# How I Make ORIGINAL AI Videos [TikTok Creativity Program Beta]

Keep in mind, you can always use Fiverr or Upwork to find real voice actors, but following the tips i show later on there is such a big difference in the costs that ai is the clear choice and guys i've said this before but i'm revealing tons of good tips for growing on social media in my free community it costs zero dollars to join and if you don't like it you can just leave i highly recommend those of you that are serious about this to join it anyways now that we have our voiceover ready it's time to create our visuals you can't just steal real anime
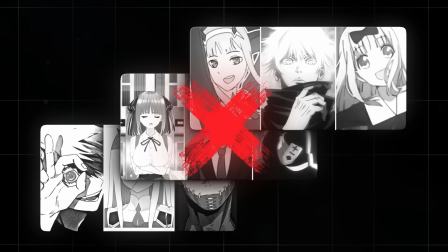movie clips since TikTok probably won't monetize it. Instead, we're going to create our own anime clips. This is also kind of a new edge on the niche since people haven't really seen it much before. We can actually create it with this crazy AI software I found a while ago. I've actually never seen other creators talk about this, so listen up. The software is called Pika.
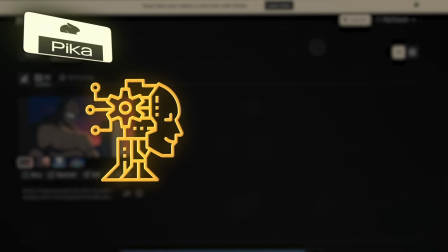It's basically an AI that lets you design your own anime clips with just a short text prompt. I've spent a lot of time in the last couple of days studying how it works. And let's just say I've managed to get some pretty crazy results.
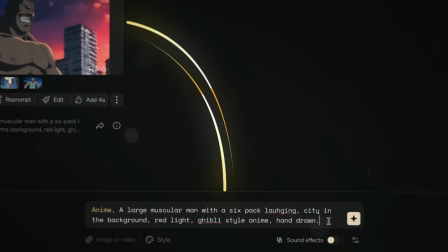What you want to do is match the footage with your script. So take a look at the first couple of sentences of your script and try to describe it in as much detail as you can.
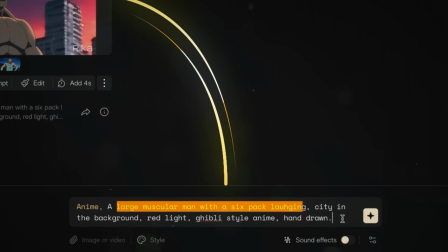Start off with the subject and then follow up with the setting and details like this.
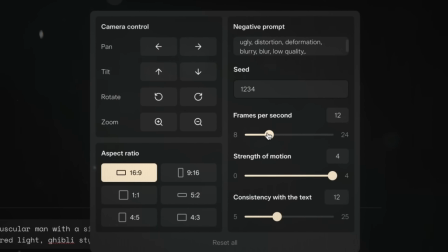You have the option to change the aspect ratio, but I actually recommend you keep it 16.9 even though we're creating a TikTok.
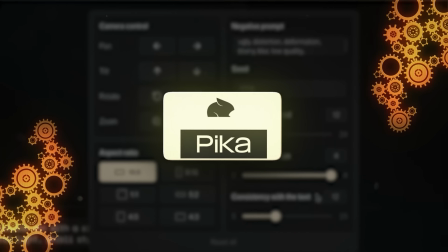This is because this software is trained to create anime videos which are in 16.9.
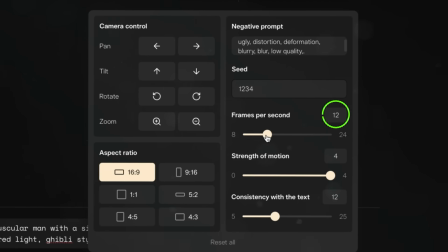I'll show you how to crop the video later on, so don't worry about at then you want to change the fps to 12 and the motion all the way up to 4. lastly add this right here as a negative prompt it'll tell the ai what not to include in the video i'll leave
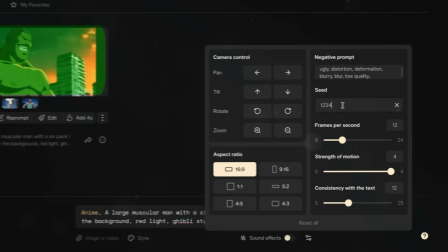this one too in the description so you can copy it to be able to use this image as a reference in the future type in a seed number it can just be some random numbers this way you'll be able to get a similar image even if you change the prompt let's press generate
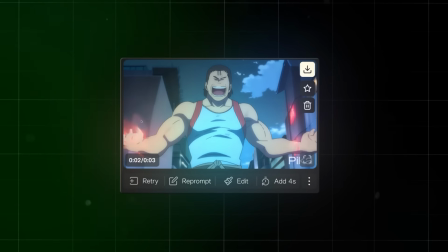and you'll end up with something like this. If you like the result but want to make some adjustments, just change the prompt and keep the same seed number.
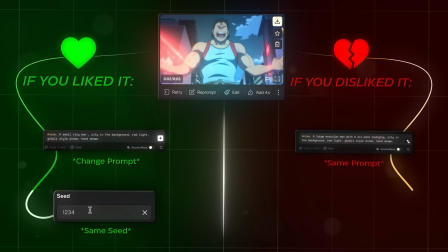But if you don't like it at all, you can regenerate it with the same prompt and change the seed number.
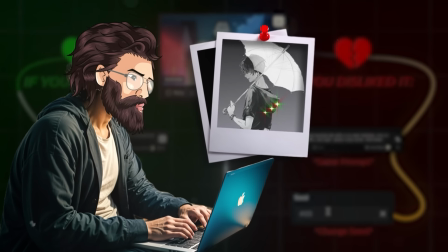So play around a little bit with this till you get a picture you like a lot that matches your vision of the video.
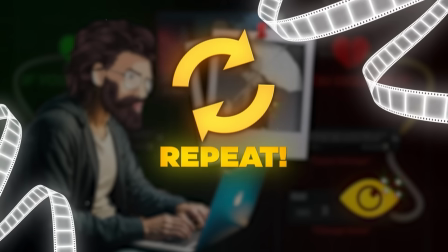Then you want to repeat this process until you have enough footage to cover the entire voiceover. Now let's edit it all together.
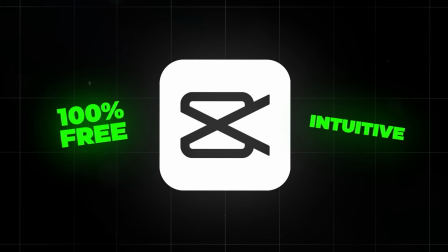I'll show this part cap cut which is 100 free and intuitive but you can really use any editing software you like start with importing the voiceover and dragging it to the timeline remember the voiceover hack i told you about earlier this is it so listen up what you want to do is select
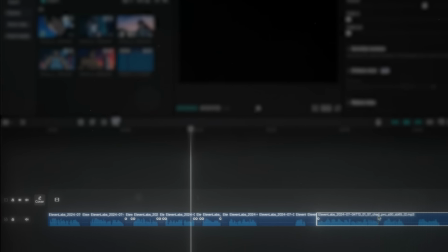the razor tool and cut out all of the pauses and breaths like this then slightly overlap them and you'll have a voiceover
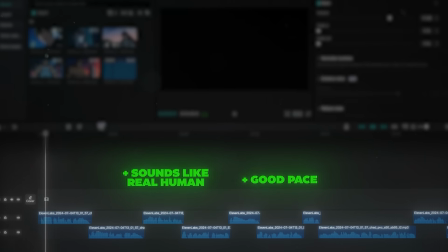that sounds better than a real human and has an actually good pace today i'll teach you how to be a good liar a good liar acts like he is a bad
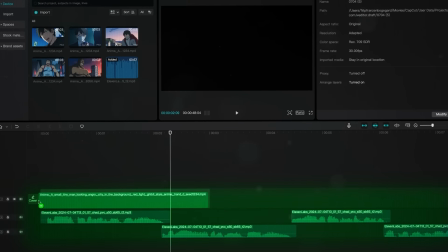liar when you lie now for the footage import it and add it to the timeline one by one once added take a step back and look at it
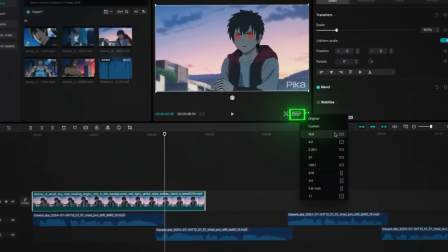making sure to trim it so it matches the voiceover change the aspect ratio to 9 16 and adjust the size of the videos so it
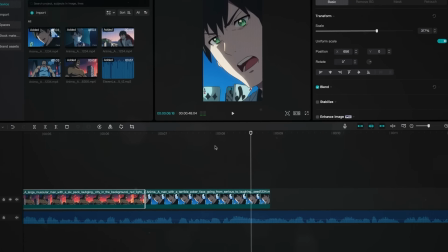covers the entire screen repeat this step until you've covered the entire voice over with footage there's a large chance your videos will look a bit different from each other To fix this,
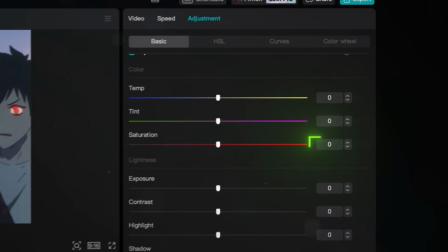highlight all the clips and click on Adjustment. Drag saturation all the way down to minus 50 and brightness to minus 20.
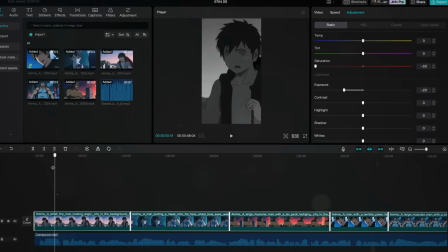This will make the video black and white, giving a dark and cinematic vibe. I also like to add the Noise 2 effect to make it a bit more retro.
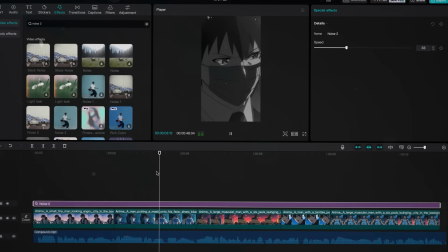This will make the clips match a lot better and give you some kind of branding. The last thing you want to do is to add some captions.
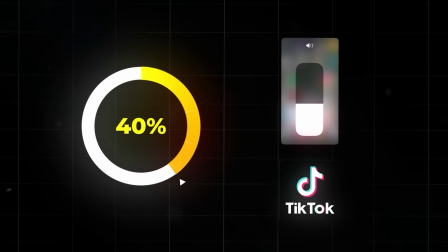40% of people watch TikTok with low or no volume at all, which is crazy. So if you don't have any captions, all of these people will just think it's some kind of random anime video and scroll past it, which will literally make the algorithm crush your video, and not in a good way. So click on text and then on auto captions.
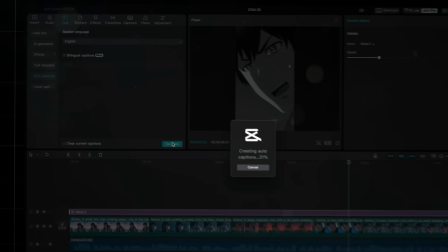The AI will then go through the entire voiceover and automatically transcribe it, saving you a shit ton of time.
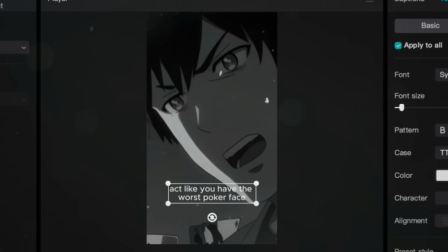It does make some mistakes here and there though, so make sure you read them through. But even if they're correct, They're looking boring as hell, so we need to spice them up with some animations.